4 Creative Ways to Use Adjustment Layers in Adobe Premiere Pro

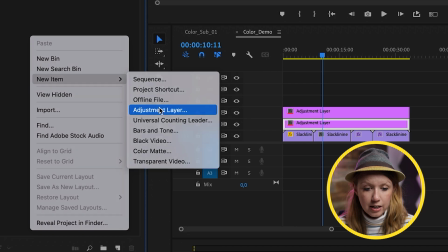8:05 So I'm going to right click and create another adjustment layer and I'm going to drag it on the top line here.
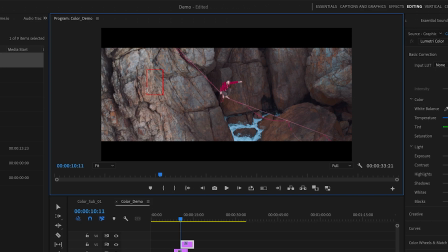8:11 And then above this, I want to create text. So let's just type out slack line and from a central graphics,
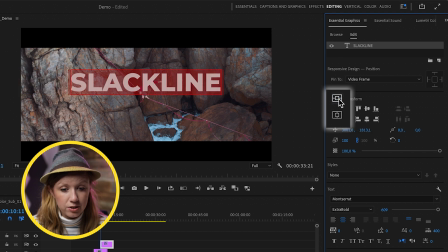8:18 Let's center it and then use the align tools to center it in frame. And let's bring this above the adjustment layer.
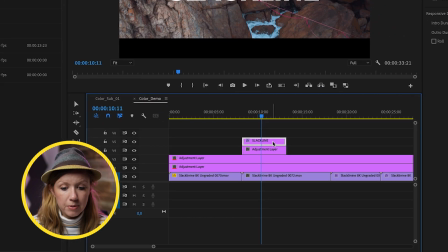8:25 So let me zoom in here. We have our text on top and then we have our adjustment layer beneath it.
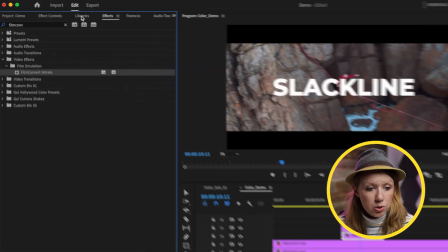8:31 Let's say we want to blur out the background so it's easier to read this. We can go to effects and search for Gaussian blur and double click to apply it.
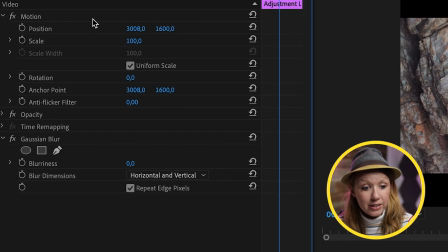8:39 And nothing happens. That's because we need to increase the blurriness.
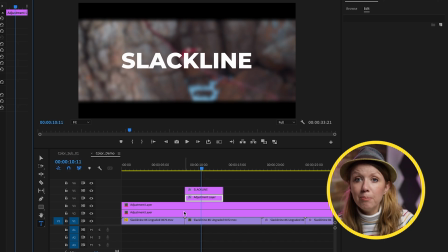8:42 Now, one thing that we need to take note of is that this is on top of the crop layer. so it's actually blurring the crop which we don't
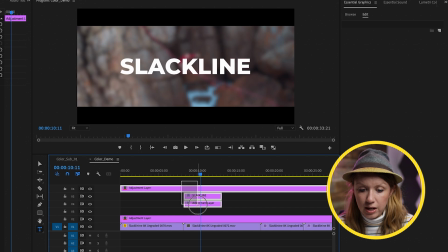8:49 want so we can move the crop actually above all of this so that way the gaugian blur is not affecting the crop so let's say
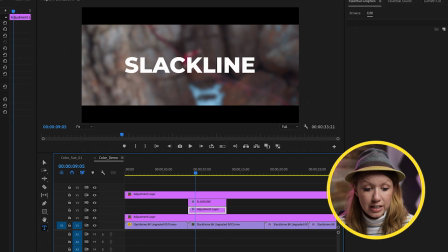8:55 we want the gaugian blur to blur over time we can actually keyframe so this is where we can go over to effect controls here is our endpoint the point where we want it to get as blurry as it is click toggle animation to create a keyframe and then we can go back to
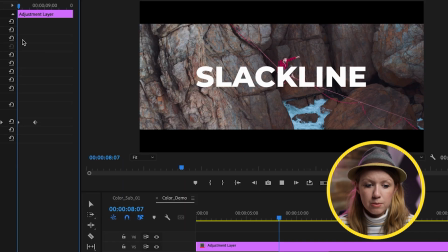9:08 the beginning and bring it down to zero so now between these two points it gets blurry over time and all this does is help us read
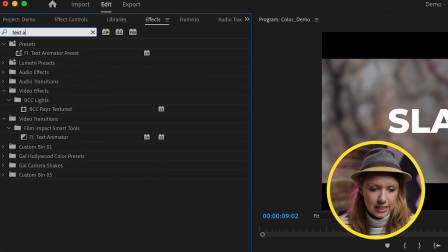9:16 the text we can also add a little animation i use this cool plugin called text animator by film impact and i can just drag this on to
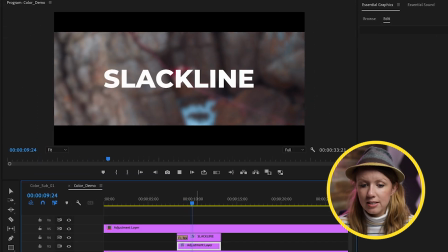9:23 our text clip here so as it animates on the background gets a little bit more blurry and the same thing at the end of the clip we can add another
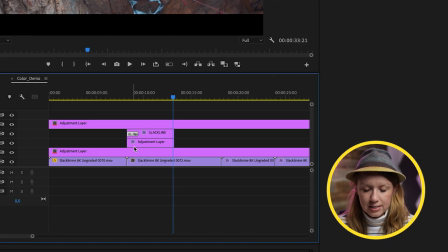9:30 in and out animation click here to add a keyframe and we can take this text animation transition copy it and paste it at
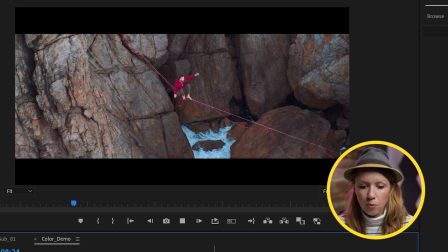9:38 the end so now when it's playing back we see the guy walking and then the text text comes
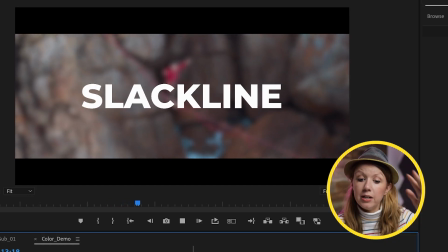9:43 up slack line and we can see it better because the adjustment layer has the blur on it. So overall, the best part about using adjustment layers is that it can help you achieve more creative effects and it will save you time. And don't forget to try out the new smart adjustment layer trick that I said by copying and pasting the effects to the actual source portion from the effect controls panel and that way you can save it to use in future projects. I also made a video on six creative masking effects, which you can watch right over here, And you can click over here to go check out my store with lots of cool presets and templates as always Keep creating a better video with gal. See you next time. Bye